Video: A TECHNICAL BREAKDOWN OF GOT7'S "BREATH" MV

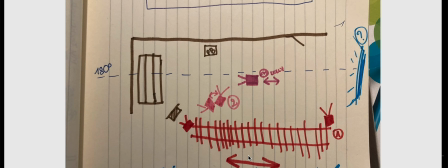8:17 If you've seen the movie, there's a scene where they sing a song that's called You Were Meant for Me. Now, I couldn't find the proper scene, but before they start singing, there's a scene that looks pretty much exactly like Breath, the music video.
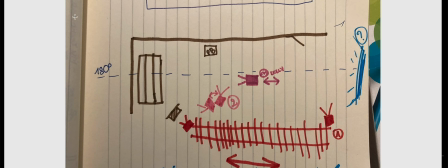8:33 Now, I'm gonna get into the shot-by-shot analysis, but I really wanted to emphasize this idea that it looks like a stage because I think it's actually relevant,
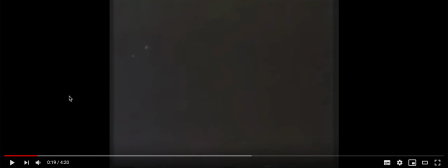8:45 this musical aspect. Hello, I got a message.
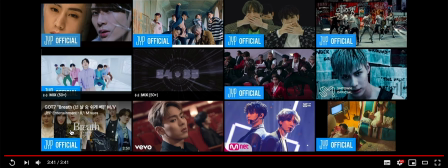8:53 Now,
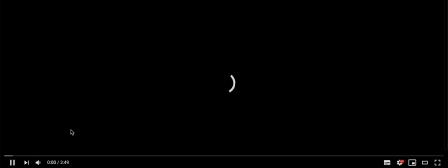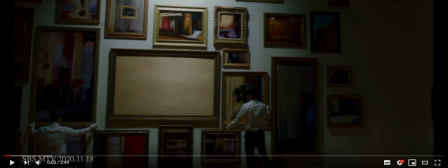8:59 so any movie analysis will tell you that the most important frames of any movie, or in this case video, are the opening and ending shots.
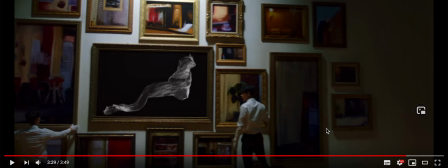9:09 So in this case, they're the same one, they're continuing off from each other, which is what we call a bookends framing device.
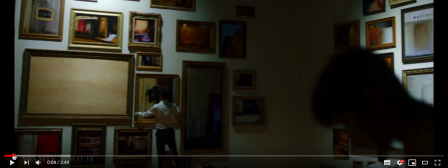9:20 In this case, it's actually really interesting because it's a museum. So we enter every picture.
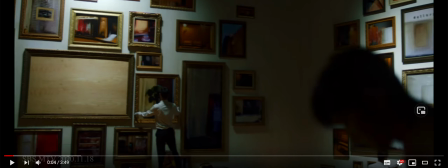9:33 Now, again, I'm gonna speculate on this because since we saw that this is connected to the last piece video, I might be getting ahead of myself. But again, it looks like when we get into a picture,
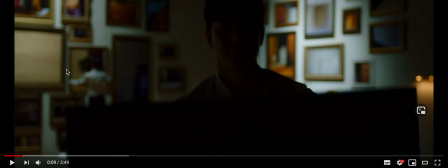9:51 we're gonna have a story, almost like a chapter that has a beginning and end. and hence the book ends. Like, and then once the story ends, in this case the breath story ends,
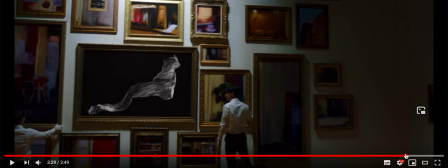10:05 we go back to the main menu, you know, almost like on chapter menus in DVDs.
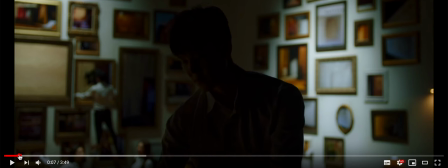10:13 Yeah. So, which actually fits the idea of a long take, because a long take is pretty much a story that is told in real time, kind of like theater.
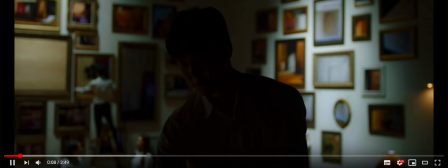10:27 Anyways, here is cut.
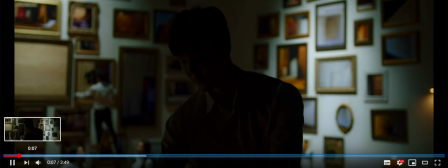10:32 So in this case, the painting is blocking the camera like in Rope, and here we cut.
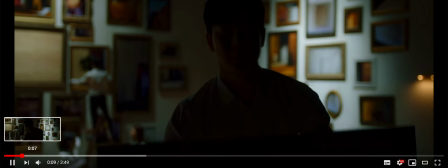10:42 And we go to
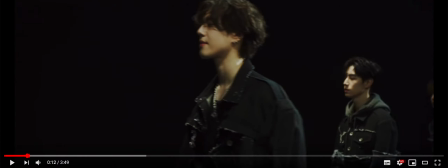10:45 what I don't know if it's an exterior set with a green screen or if it's a soundstage set. The lighting comes from above and is very, very bright here, as you can see, but creates a lot of shadows.
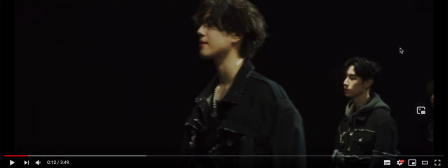11:03 So I'm going to assume it's artificial lighting and that this is on the soundstage, but I might be wrong, because it could possibly also be like in Avengers where they are actually outside but on a green screen.
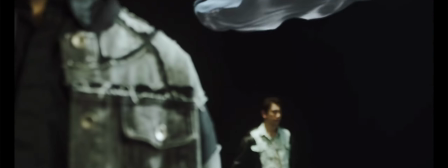11:18 Now,
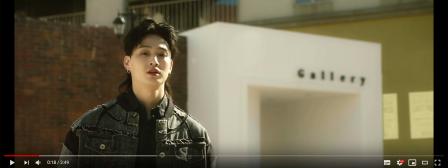11:22 this is a CGI cut. But it's a cut. This is not a long take.
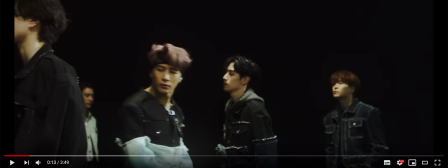11:27 This is not a green screen cut as well, like we saw in the Join Lucas video.
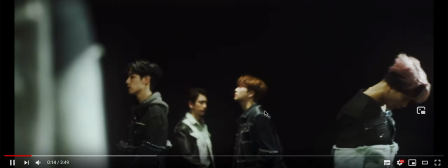11:33 So this thing is CGI.
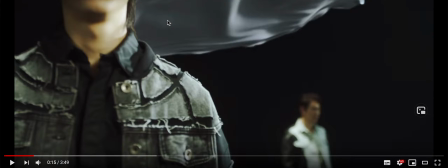11:38 Actually, my brother said it's actually a pretty basic After Effects plugin.
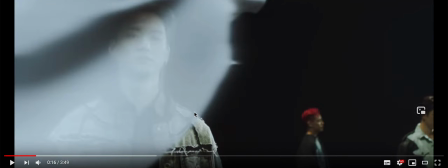11:47 We don't really have an explanation, but I assume that this is meant to be a representation, like a physical representation of breath, of breathing. That's my interpretation, but we have to see with behind the scenes explanations.
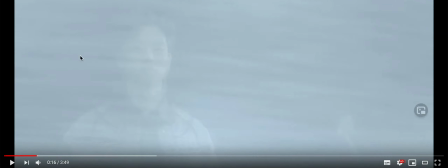12:02 So as you can see right now, we can still see him, and this is and the fake, like the CGI sheet, is covering completely the entire frame. Actually, I'm going to zoom in.